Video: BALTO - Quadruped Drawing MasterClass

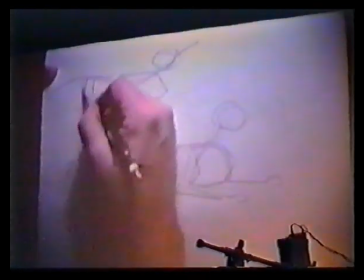(20:32)
And then the appendages start to become an emphasis of that movement, which starts to give you a lot of flexibility.
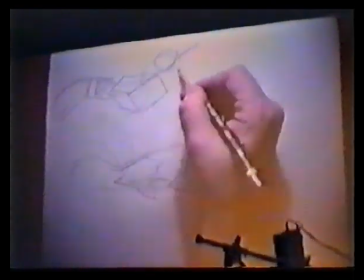(20:39)
If you know what I'm talking about. I mean, then of course the shapes and how you twist these things and what's happening with the legs and
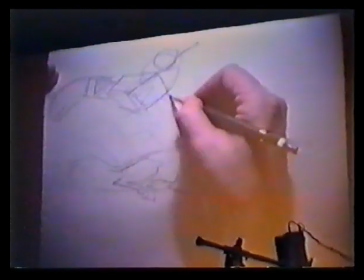(20:48)
and so forth as you get into the.
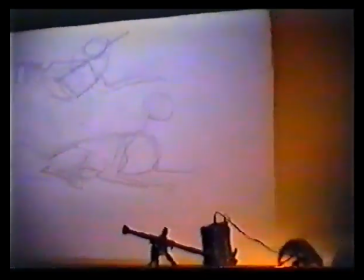(20:51)
Now you notice that I use these symbols that I mean you often will see me use this symbol for
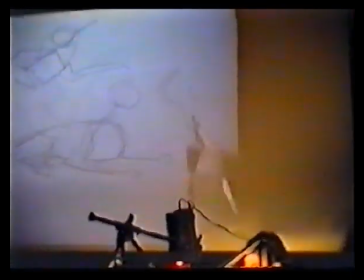(21:01)
a which is a hangover from Bluth,
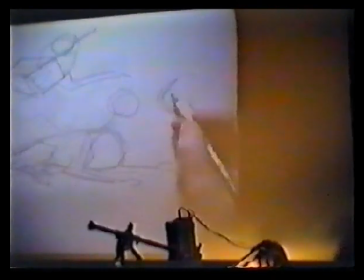(21:07)
but I mean regardless of what it is, Simon ends up doing this.
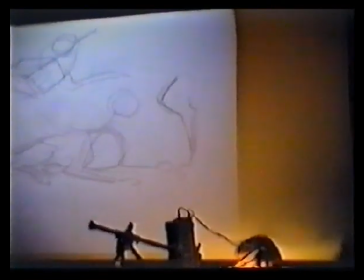(21:12)
The point is that you're coming up with these languages that you can use and help you get the acting fast. So you're not sitting there articulating, just the bone structure. You know that this is a change of shape point here.
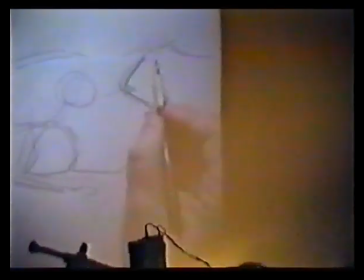(21:23)
You know that up in here, at this area where the fur is going to be, you know that you have, that's going to either protrude, depending on whether or not there's a lot of weight on it,
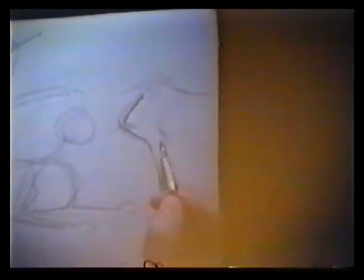(21:31)
or whether or not it's dragging. These change of points, which has often
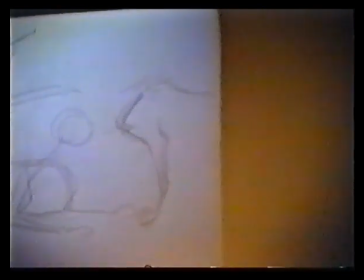(21:37)
always been discussed, where Milt Call said, we use straights because it's easier to control the character. And that's why they went from going from very soft, sort of nebulous shapes into things. And it still holds true. And Simon is even trying to push that further, as you can see. And again, this is mostly the face. But Simon is again trying to push us to that direction so that we have a better
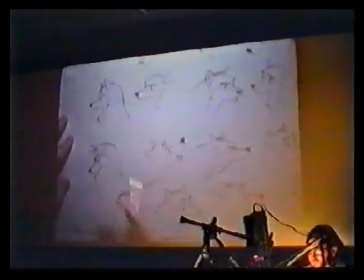(22:06)
shape that we can control, so that we're not getting into sort of some of the things that
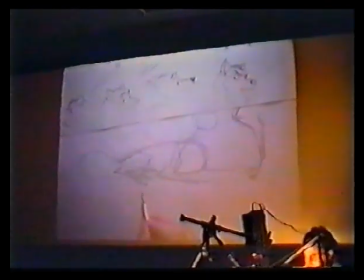(22:12)
we were doing, or I was doing. It was trying to get, you get this fur, and you get this coming down, and you get that, and you get this, and you can get some nice effects, but then it gets into a situation where maybe it's getting too complicated, and maybe it's getting a little bit zippity-doo-ish or something like that. Whereas
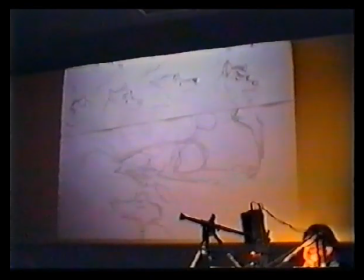(22:34)
if you can simplify the shapes, and of course we've been studying a lot of 101 Dalmatians and so forth, the best of the best. It creates a problem because you have to be really good to be able to understand these things, but it's also a challenge.
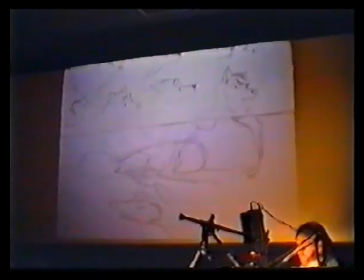(22:50)
So to keep it from going flat and still making it simple to go through. I better move on to this next thing because I guess I sort of am, because I'm starting to adjust on the legs. Now, the advantage of working with symbols for your shapes is that you're able to control the squash and stretch. And because that's exactly what a graphic image will give you in the show. It's even more apparent when you get into cats because they have this incredible squash and stretching thing happening. But I'll give you an example based on.
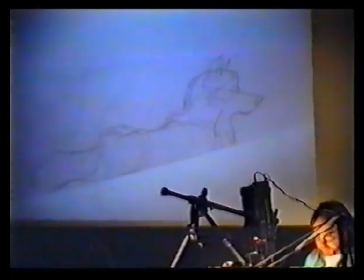(23:49)
Where is it?
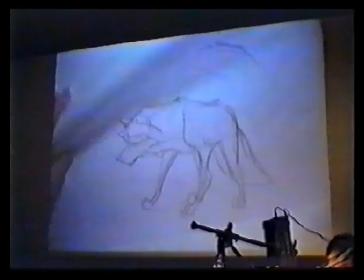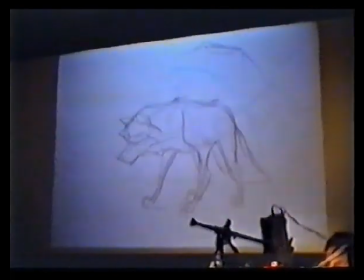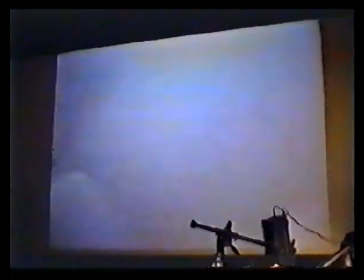(24:03)
As you get into these things, you start to be able to use this as your,
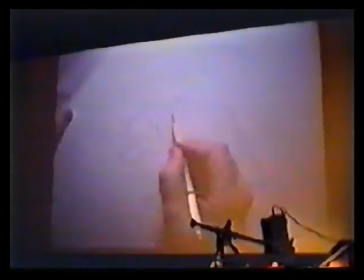(24:09)
for instance, if this character started to sit down, of course, because this part is not going to be changing much,
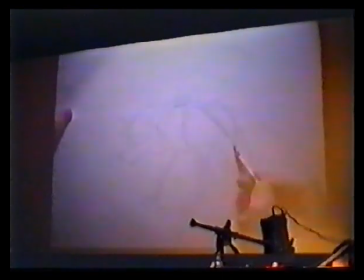(24:17)
but this other back is starting to drop, you start to get into the ability of using this
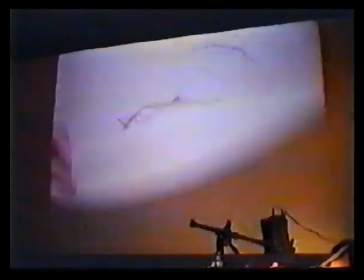(24:23)
just the shape itself to get yourself
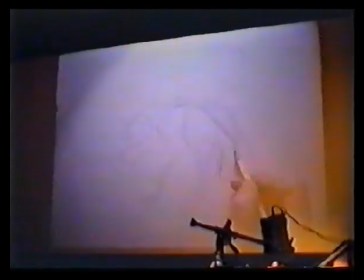(24:29)
a squash, which you can also use for anticipations or so forth, whatever you want.
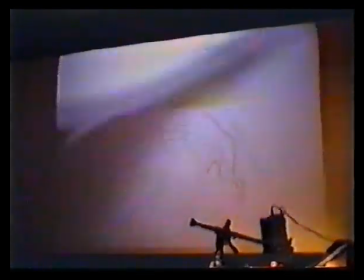(24:35)
The front doesn't change so much, but as you get down here, you can start to see the shape change.
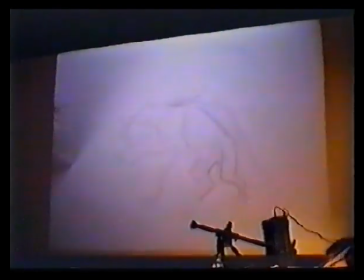(24:43)
See what I'm talking about here? Now, the difficulty that I had a lot was trying to understand how to get, in the three-quarter perspective, how to get this this effect without making it look like it was twinning.
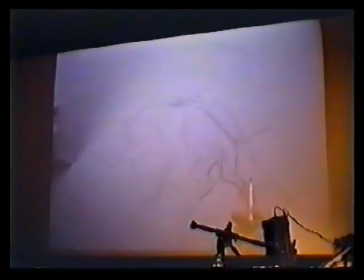(24:58)
And if you, what you basically have to do, and there's a good example here from Lady the Tramp,
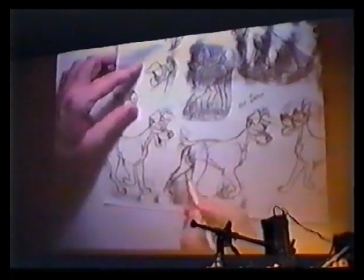(25:05)
you have to really try to search for how to use these straights for tension against this curved area here, and then another tension area here.
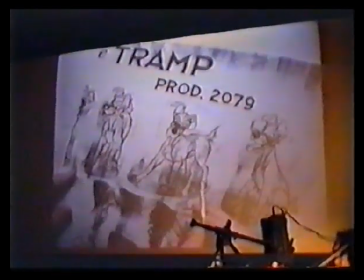(25:15)
And these, when you get into the front, up in here, you can see how it can easily be, I mean, this is milk hull, so it's perfect, right?
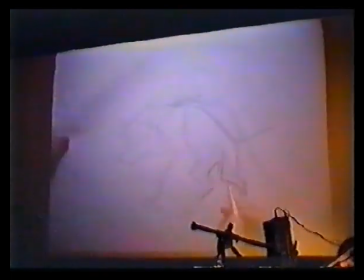(25:24)
So when you get into little people like you and me, we have to try to find ways to get a rhythm to go through there,
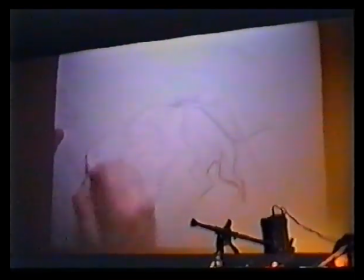(25:31)
and it's basically that against that kind of a feeling, so that you actually have a flow going through it.
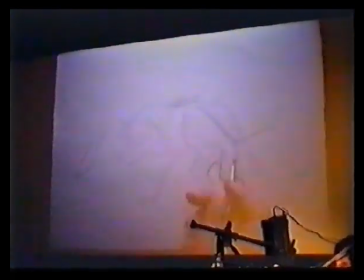(25:36)
Now, one way you can do it, and these are symbols again, because the more you can create a library of these symbols, the more versatile you get. Of course, you don't want to get hung up in these things, but we always do get hung up in these things.
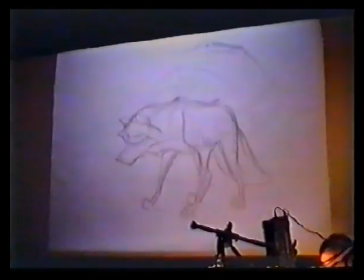(25:49)
But one way of doing it is, of course, to try to, let's give an example here.
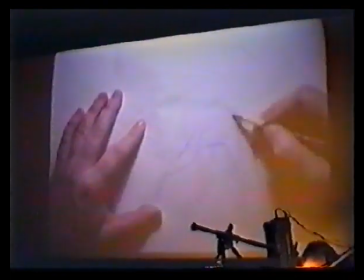(25:57)
One classic approach is to come up with a pose where you can identify the knee point here,
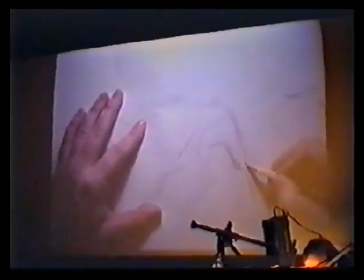(26:03)
and then kick it back, and maybe flare out, so that you just get an indication of where your heel is,
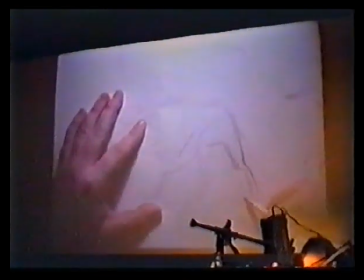(26:11)
and then kicking back into that angle there for where you're going to put these toes.
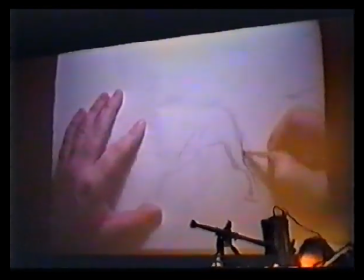(26:17)
What you get is tension points and relaxation points, which help you to define a frontal thing.
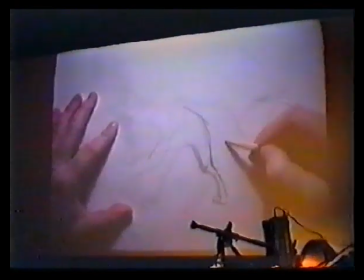(26:24)
Because you don't want to get into a situation where everything is going like this, because that's, I mean, you have no definition,
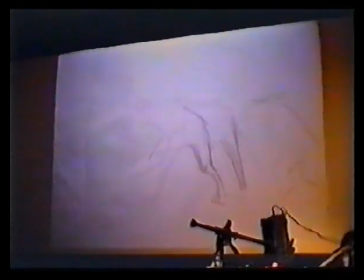(26:31)
and unfortunately, because the shape of the dog's leg, you can actually get in a position where it's vertical. I mean, where there's nothing there, but then you have no dynamics. So you've got to actually push the shape like in just the same thing you're doing, modeling. I mean, you're doing sketching for models. You have to exactly move around a little bit to get a better position, so you can push the heel out, and that always gives you more, because then you have more possibilities for a squash and stretch and showing the change of shape as you get into it. The other thing which is interesting, because even though we're not going to get into, we want to be very careful not to create too human of characteristics. There is a lot of positions that dogs do that are human-ish, or we have a tendency, as if you're a dog owner or whatever, to look at animals and say, oh, that's very, this guy thinks, and he's got a character and all that stuff, which is great, because that's what we're trying to do in the animated film. And there's things that you can do, like in here, where you can start to
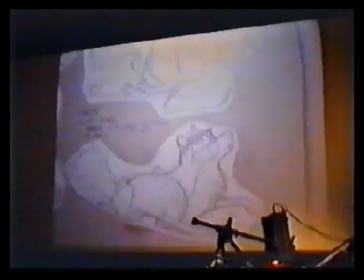(27:41)
try to get into characteristics. I have one sketch here that I was playing around with.
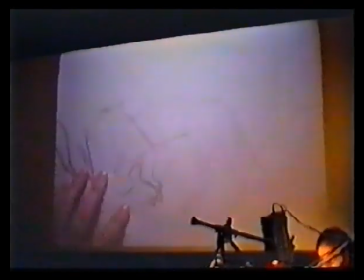(27:49)
Maybe I'll just draw it. It's easy. It was where you can have character down.
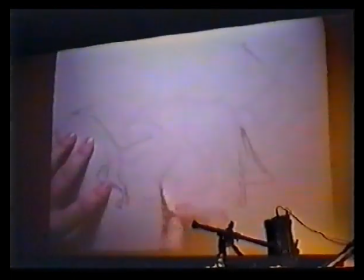(27:57)
So now again, I'm just going to animate this character down here on the ground, the chest, going like this.
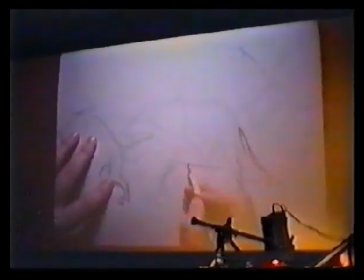(28:04)
The scapula, of course, is leaning on against the chest cavity, which is at this point vertical, but you can actually lean the shoulder in and kick the elbow out
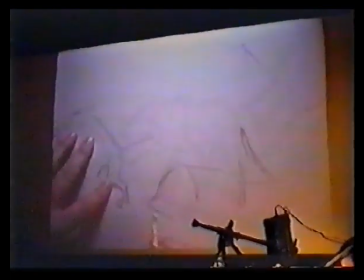(28:16)
and actually be able to have the thing coming in this direction, while this one, and I'm just drawing that area there. You can have it bring it up over the other leg, and then of course down into your thing like this.
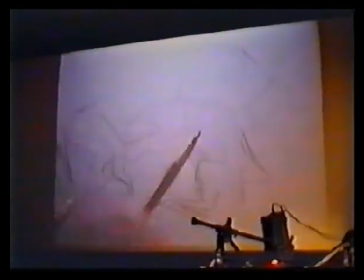(28:37)
And all of a sudden you start to get mannerisms, which are very much like, like this, or like that, which subconsciously will be a little bit human, hopefully, or characteristic that we can start to experiment with.